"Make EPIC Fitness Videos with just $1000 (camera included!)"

What's up guys Landon here from the full-time filmmaker team and today we're doing a fitness
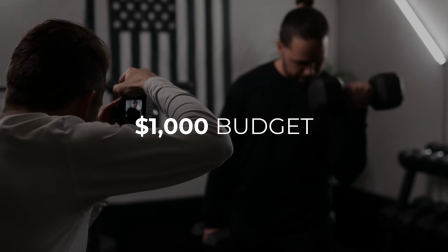0:05 video studio makeover with a thousand dollar budget with our friend Levi. Now Levi started a fitness training program for kids so they can be conditioned for basketball, football, soccer,
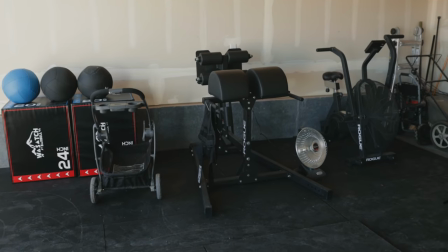0:17 you name it and right now he's doing all of this out of the garage of his house and he has all the equipment that one would need to train and teach people how to train but the space itself is pretty drab and boring and it shows in the videos that he's been posting on Instagram great content from a fitness perspective
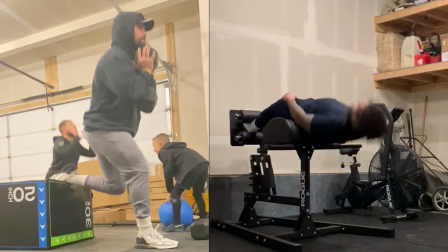0:33 but because the space is so uninteresting we don't have good video or lighting or audio it doesn't compete well with a lot of the other fitness content that we see on Instagram so we thought what could we do within reason like thousand dollar budget to help Levi revamp this space and
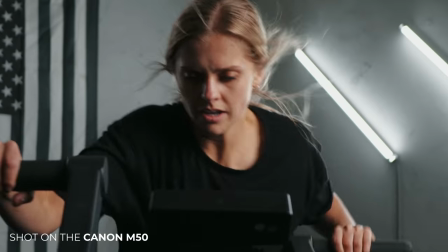0:49 help him create some high quality content and by the way we're fitting everything into that thousand dollar budget including the camera so before you comment oh it's a thousand dollar
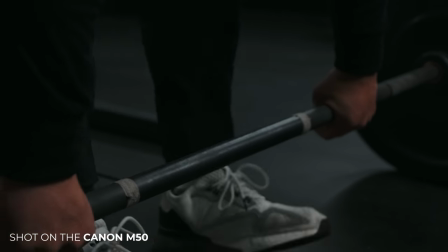0:57 budget but they're using a $10,000 camera. No, we're going to try and keep everything under $1,000. So let's chat with Levi. We're going to check out the space a little bit and we're going to come up with a game plan.
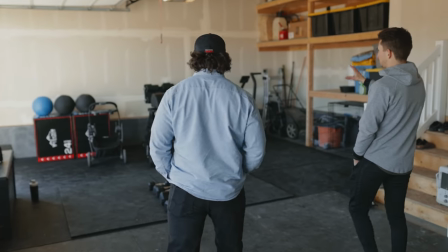1:09 So what is the most important piece of equipment in the garage, do you think?
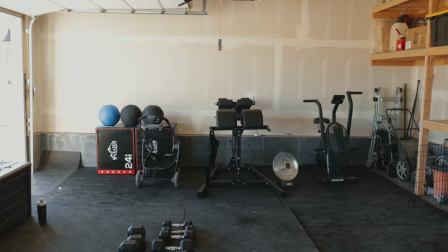1:13 I mean, it's all important, but I think this side is specifically more meant for the conditioning aspect of training. Looking at this corner, like we have some shelves, it's kind of cluttered. It's I would have guessed, I think this corner is probably the best space.
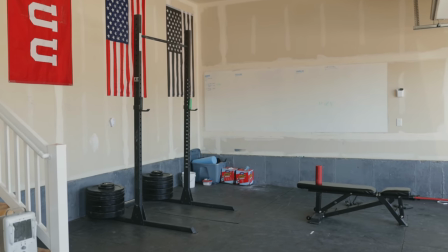1:31 This probably has the most potential right here where we could actually redo the walls maybe and set it up nicely.
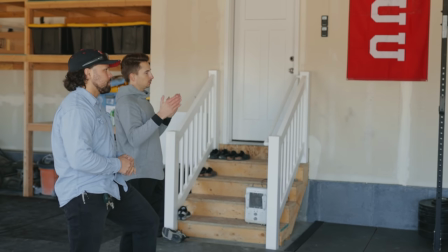1:36 In my opinion, this would probably be the best space to actually focus on because we only have a thousand dollar budget.
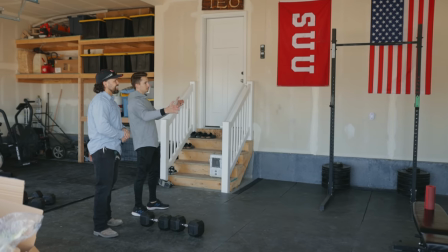1:42 If we had more, we could probably redo the whole garage. But with that amount, we probably just need to pick a spot and in my opinion, I think this is the best.
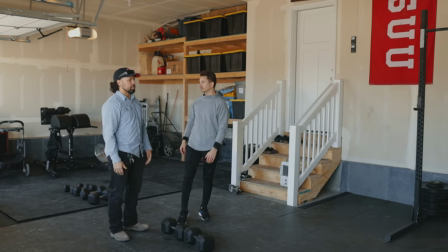1:49 What do you think? I agree. Even if you had to, we could move something over here. That's not bolted down so we could move the rack.
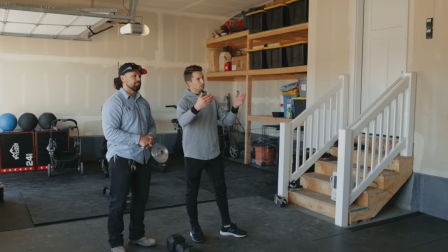1:55 Perfect. Okay. Well, let's uh, let's game plan. Let's figure out what we want to put in this space Sounds good?
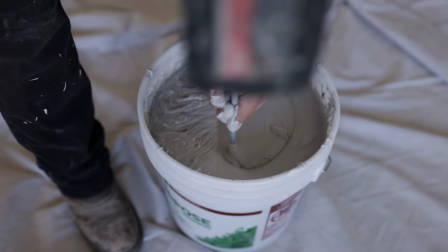2:01 Just kidding So for this renovation we decided to cover up the unfinished walls with a faux concrete Something
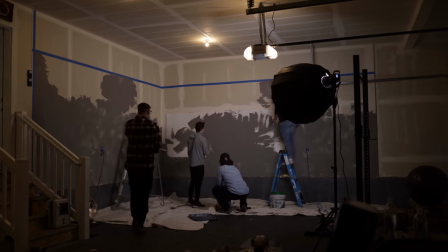2:08 that's super cheap and doesn't take a lot of time to do We also brought in some equipment like the squat rack,
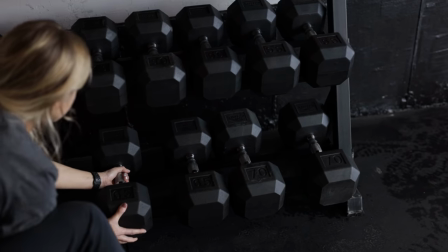2:14 dumbbell rack, and medicine ball to double as props So we can make the set a bit more interesting Along with
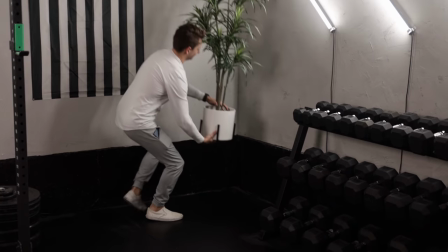2:20 one of the flags that was on the original wall and a plant to bring a little bit more life into the scene.
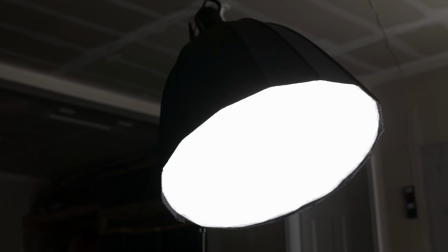2:26 For lighting, we had four tube lights to mount on the walls and one key light with a softbox on a standard light stand.
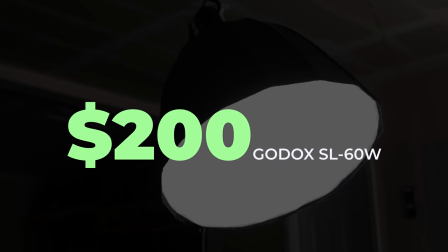2:33 So between the plaster for the walls, the key light, the tube light, the cameras, the lens,
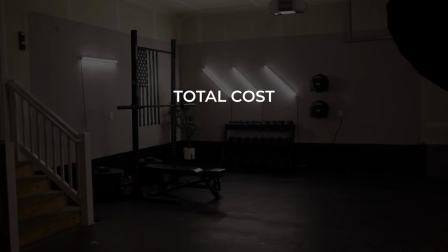2:38 and the plant that I stole from inside, that brings our total to $1,155.
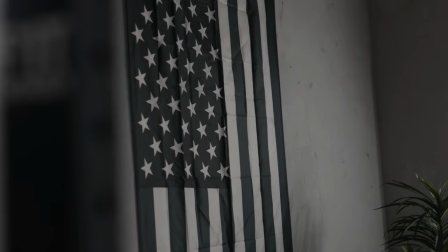2:44 Clearly just a bit over budget but still impressive considering that that's everything.
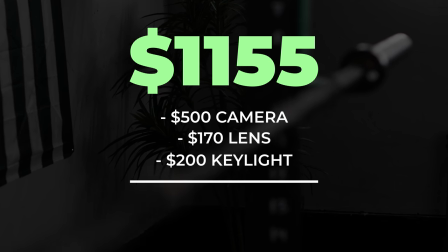2:49 If you already had a camera, a lens, and just one light, you'd be spending less than $300 for this exact setup, so not bad at all. All right, so we just finished up the studio space and we're ready to film. But before we start, let's talk about the lighting.
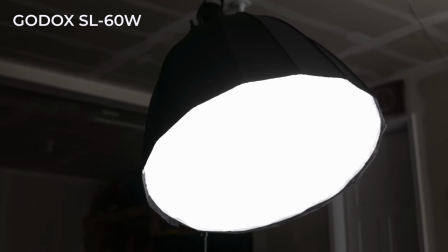3:03 So we're using the Godox SL60W with a softbox on it and we have it angled.
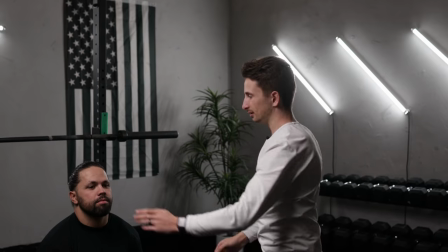3:10 So it's hitting Levi's face and giving him a little bit of Rembrandt lighting.
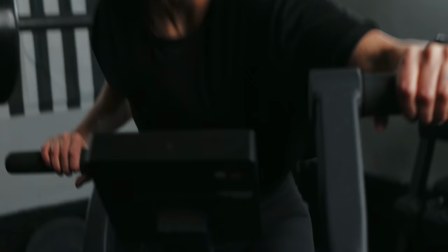3:14 You can see kind of a triangle on this side of his cheek and that's obviously the Hollywood cinematic lighting style.
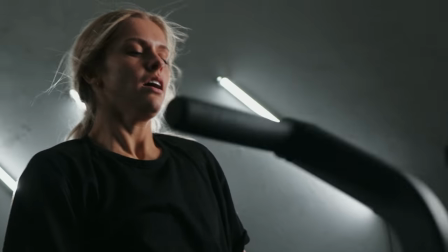3:20 So that's the look we're going for. This gym is meant to be kind of a moody studio setting.
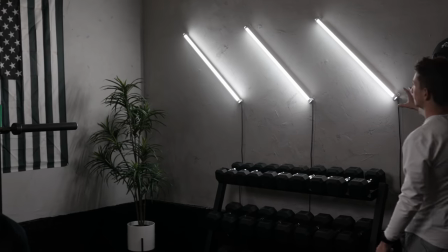3:25 In addition to those key lights, we also have our backlights right here. We have four tube lights from KMTV.
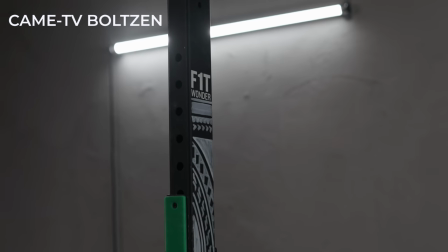3:30 We have three on this wall, one on that wall behind the squat rack. And I put these three in kind of a pattern so it doubles as an art fixture.
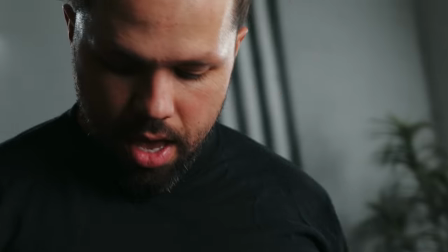3:38 Plus, it's a good backlight to separate Levi from the background so that he pops a little bit more on the image.
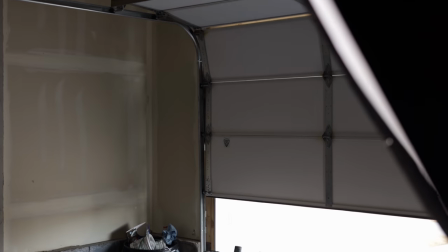3:43 And if we wanted to, we could technically open up the garage door and use some daylight as somewhat of a softbox.
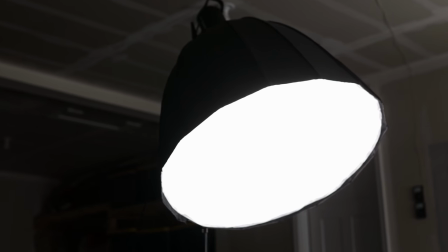3:49 But we're going to lose the moodiness of this setting. So most of the time I think a key light is going to be the best option And if Levi is ever working out
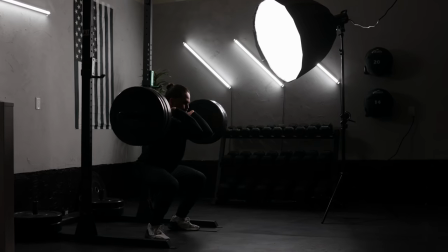3:56 maybe over here instead of right here We can always just move this key light around wherever it needs to be. So our lighting is awesome It's all set up ready to go. Let's get some content for Levi.